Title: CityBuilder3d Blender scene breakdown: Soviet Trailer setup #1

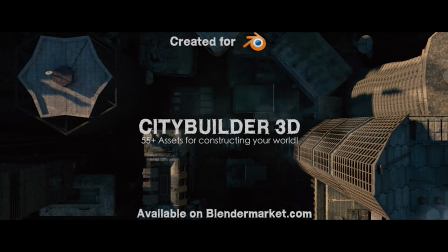What's up guys, it's Brad from Ladder Protect here.
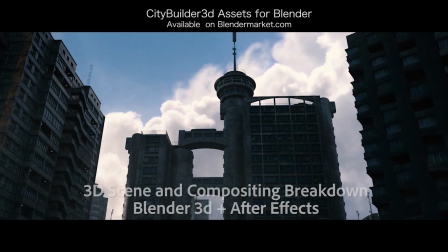Today I'm going to be going through the scene and compositing breakdown of the first of our Soviet shots in our new updated City Builder 3D asset-based add-on trailer.
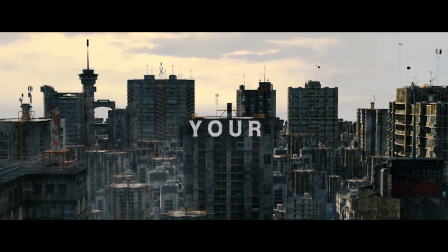This will be the first of six scene breakdowns and one of the most straightforward 3D setups inside of Blender that shows how you can create pretty awesome city scenes fairly quickly.
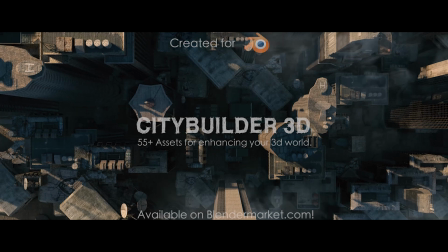Anyways guys, let's get started. Here we are inside of Blender. This is our scene setup in its entirety.
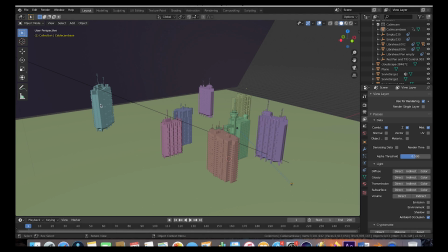What we have here, as you can see if we zoom in, are several of our new Soviet assets placed on just a basic ground plane here. We've just imported these city assets from our city builder tab here on the right side.
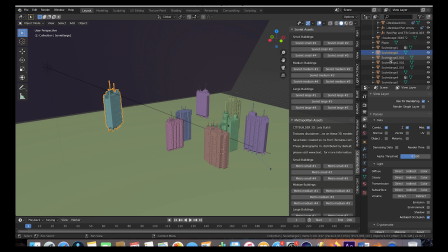See, we have Soviet large two, Soviet large one, and then we've duplicated Soviet large two a few times as well. And whenever you duplicate things using option D instead of shift D, you're actually duplicating the same data. So it actually takes Blender less memory to calculate that new object since it's just duplicating the old one.
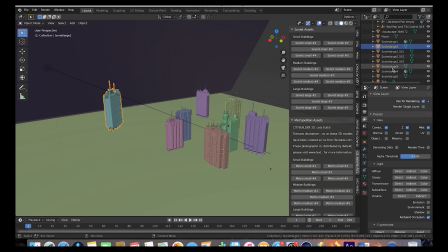So that's what I've done here. And then again, we've used Soviet Large 3 asset as well, Soviet Large 4 and Soviet Large 5. So we've used all of the large building assets in this specific shot. Then we've also added, of course, a ground plane to our scene.
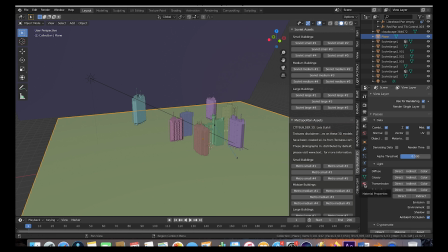And as you can see here, if we go ahead and go to the material settings of this ground plane, it's just a very basic dark, glossy material. And even if you're not actually seeing the ground with your camera in the scene, it's important to have some kind of ground plane so that light isn't coming from below the buildings, creating a kind of an uncanny feel.
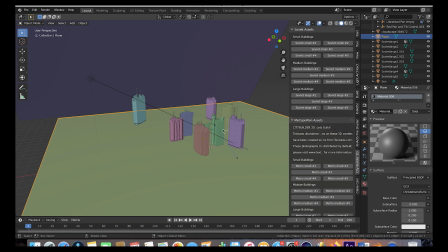So it's best to have kind of a textured ground plane that's kind of spread out so that you're kind of recreating the general shades of the environment that would be lighting your scene as if it were in the real world. For example, in the real world, when sun hits the ground, obviously it's going to bounce off and refract.
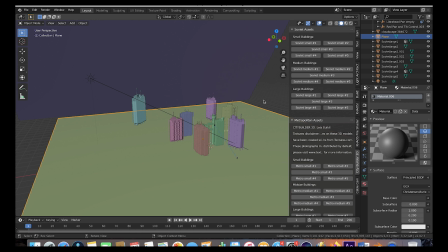And in the city on the ground, you'd likely see kind of some street colors, some darker asphalt colors on the ground. So that's what we've kind of tried to do here to replicate that same environment so that the lighting is a little bit more accurate. Of course it would be even better as you'll see in some of the other scene setups to actually use a texture of kind of some
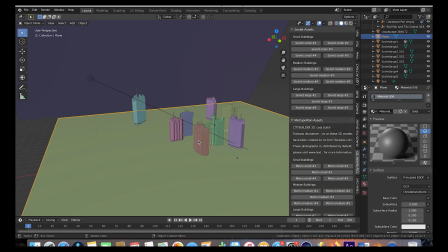asphalt from a city but for this specific example we found that this worked pretty well for our setup so we just decided to go with it.
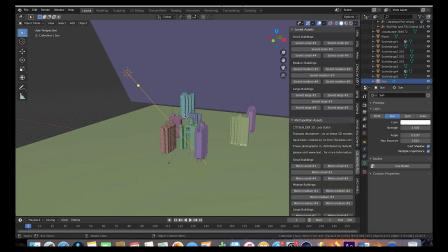Other than that we've also added a sun to light our environment and as you can see here our sun strength is at three and we haven't
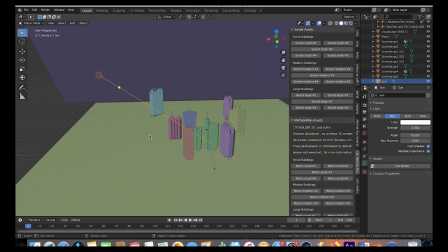changed the color at all it's just a white sunlight kind of edging our different city assets in the environment here and as you can see here if
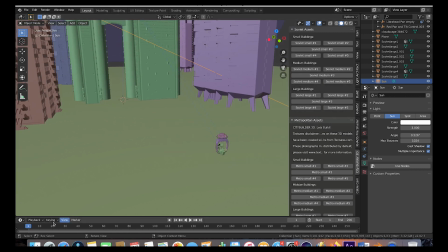we zoom in we have our cable cam cinematic movement rig that just kind of pushes in over the course of our shot and as you probably
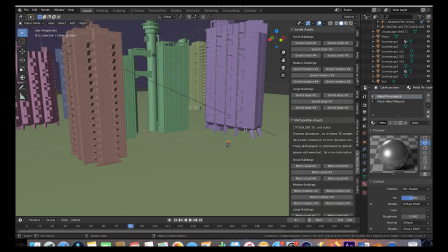know from our previous videos our cable cam cinematic movement rig is primarily a two control system so that you can get sweeping camera moves fairly quickly inside a blender so what we've done here is we've just animated the base moving forward and then we've used the pan and tilt control here to keep
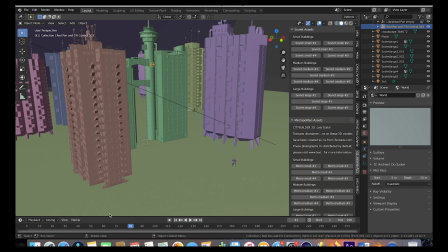it pointing at the main building in the center of our shot here and I think we did a little bit of animation on our pan and tilt
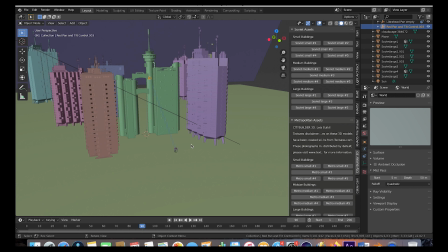control there as well as you can see to make sure that it's not totally centered on that building but kind of moves around in a little bit more
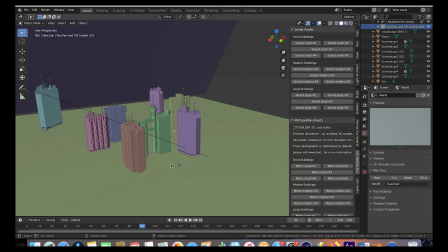organic way and just so you guys get a better idea on how that cable cam cinematic movement rig works I'll go ahead and import another
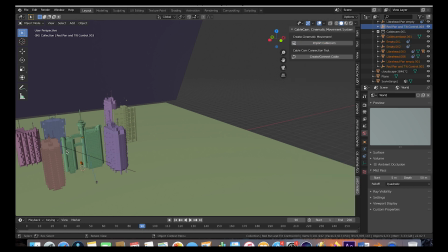one into our scene here we'll go to the cable cam tab import the cable cam I'll drag this one off to the side and scale it up so this
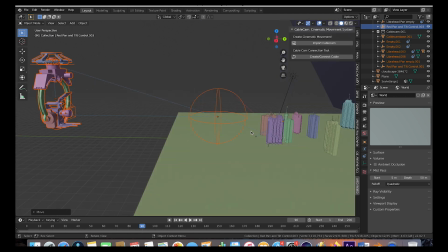is essentially what we use to animate a lot of these shots in the city builder 3d trailer and there are two primary controls that
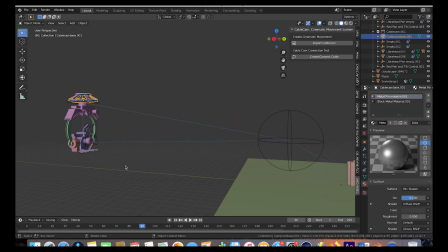you use to control this rig, you have first your cable cam based position control. So essentially, this is just where your camera is going to be at any given time. So you can animate this one and create those sweeping moves very easily.
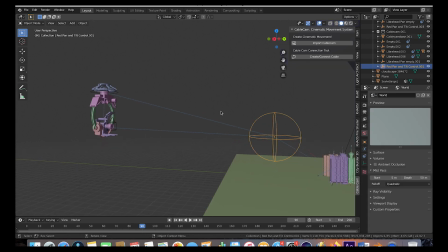And then of course, we have our cable cam pan and tilt control here, which controls where the camera is looking at any given time. So you can animate these two controls to create some pretty organic and sweeping kind of those helicopter flyover shots inside of Blender.